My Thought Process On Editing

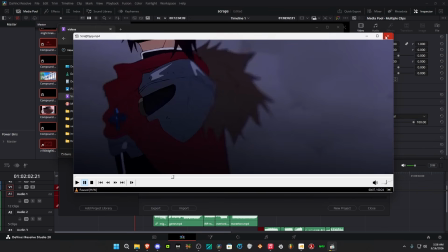12:23 Editing shouldn't be crazy transitions. You don't need a crazy transition every frame.
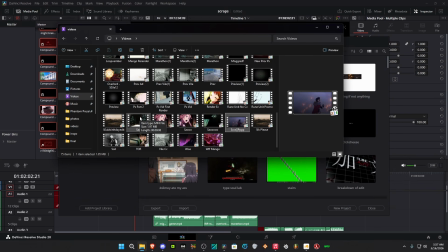12:32 Especially when you're pasting an edit, you don't want the start to have crazy ass effects,
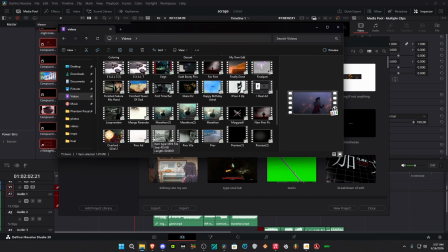12:38 because it should only have crazy ass effects when the climax of the edit happens.
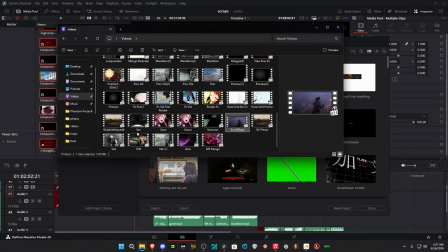12:45 That's when you want to, you know, do a transition on everything. Let's see another edit.
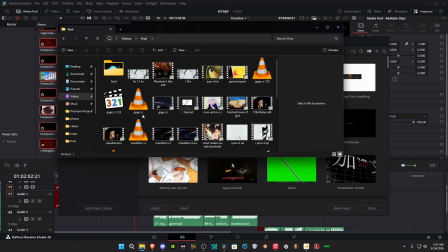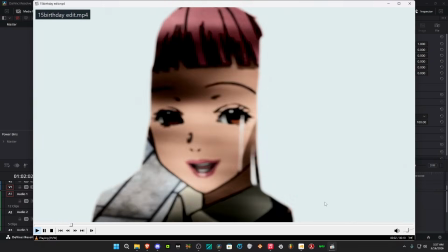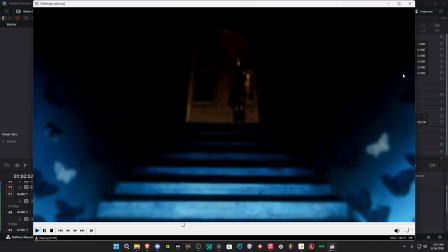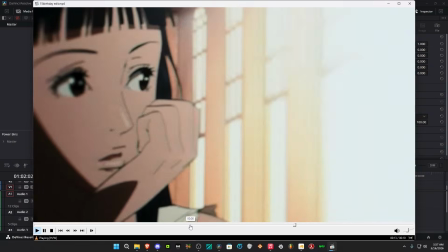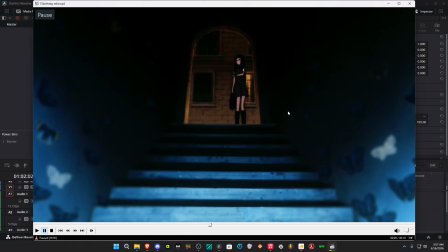13:14 Match cut right here.
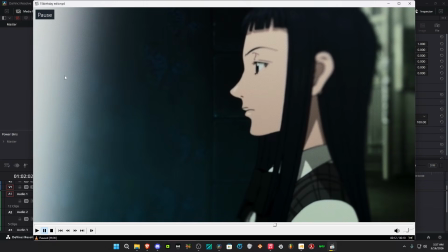13:20 See, this scene does not have this you know, white thing here, but this is a stationary scene where she moves left or right to left.
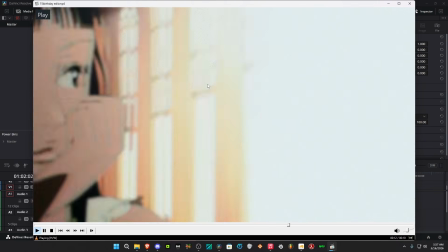13:30 So then I use that to transition here,
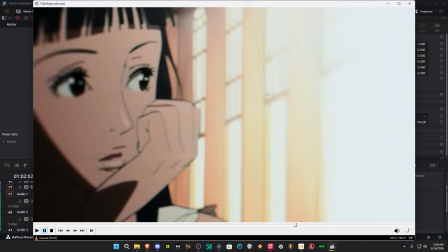13:35 because this side had a white, you know, white gradient, and she's looking over there.
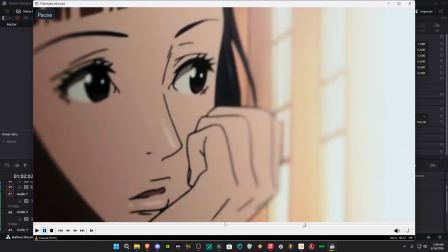13:41 So this movement is good.
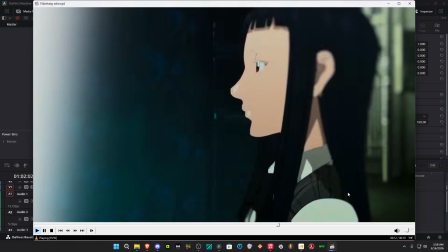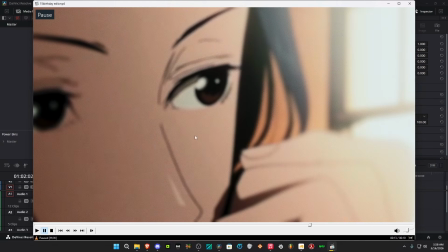13:50 And all I do is you know, I zoom in the clips.
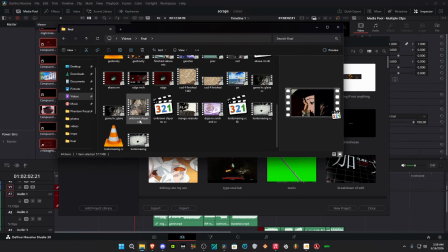13:57 Yeah.
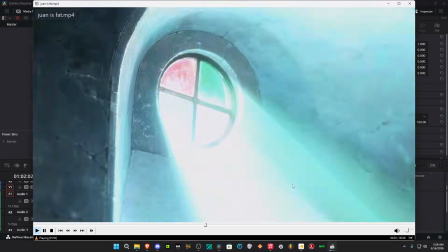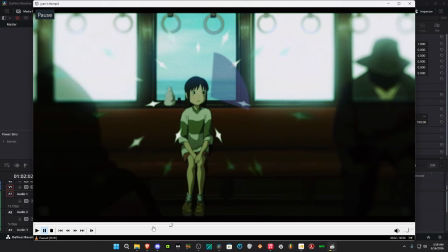14:06 See, I force a lot of match cuts because match cuts are probably the easiest things to do and are probably, you know,
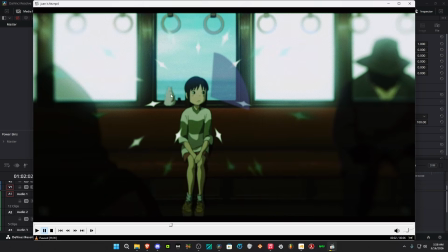14:18 a good way to, you know, force a transition if you don't know what transition to do.
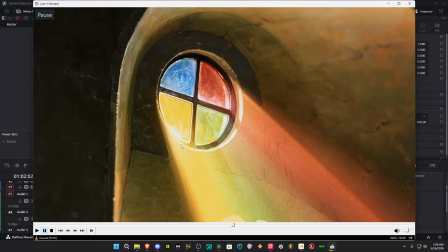14:28 So, right, match cut.
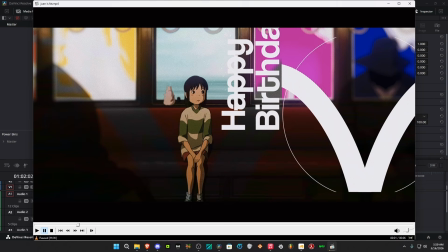14:31 Especially when you match cut, you know, it's good because there's unique ways to do it.
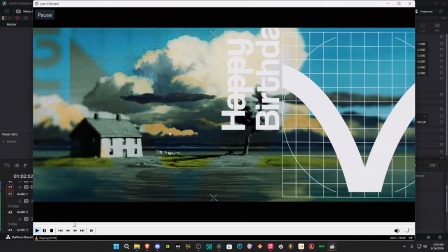14:40 So here, it's not particularly a match cut, but since I implemented this text,
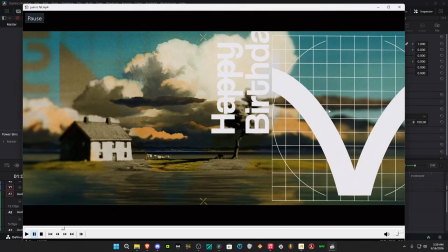14:49 it flows well because, you know, I implement it right here and it stays on this other one.
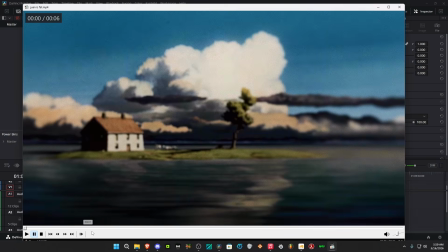14:54 Now this isn't particularly a match cut because, you know, the scene is totally different, but, you know, I kept the graphic and, you know, keeps their attention.
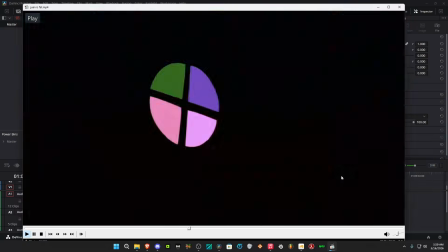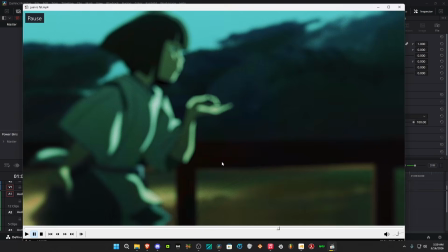15:08 Another thing is he blows
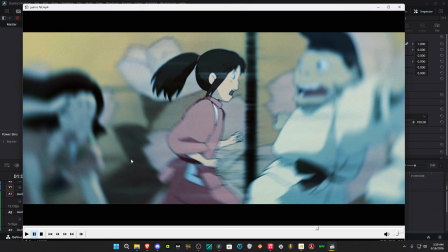15:15 gust of wind or whatever you want to call it, and you know it's going right. So then I have this scene where she's running right, and then I slide here.
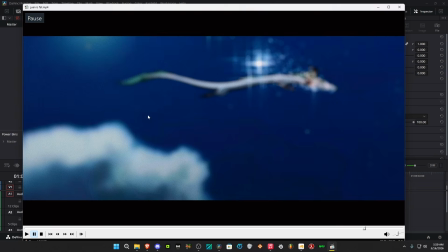15:26 I slide here left to right. This is a stationary clip, but you know, I just zoom it out afterwards.
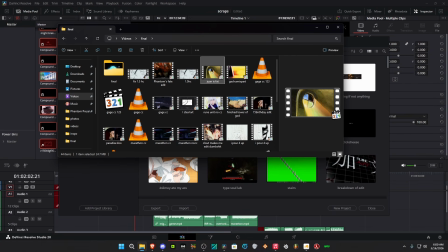15:36 So yeah, that's how I scene select. It's not hard. You just gotta, you know what to flow. You gotta know what movement goes well. Alright.
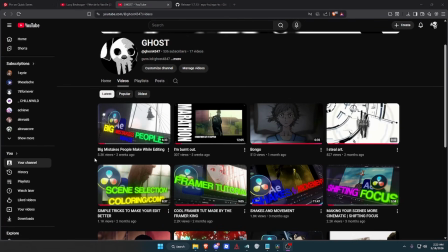15:49 Now for my effects, because I'm gonna skip transitions for this part, is for my style, I like to do MoGraph.
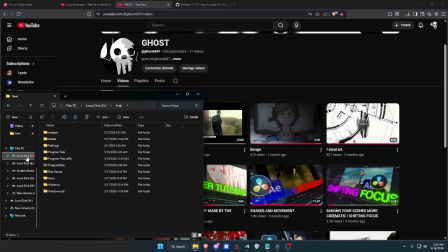15:58 So a good example for that, would have to be this.
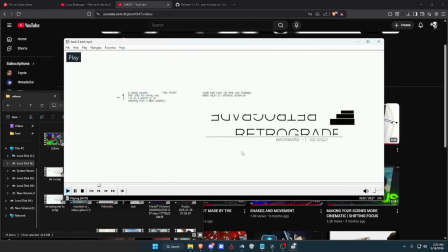16:04 So in this edit, I include my MoGraph. And one thing when I say this to everyone, is if you're gonna do a very flashy effect or a very noticeable effect that will have a mark on the viewer, do it on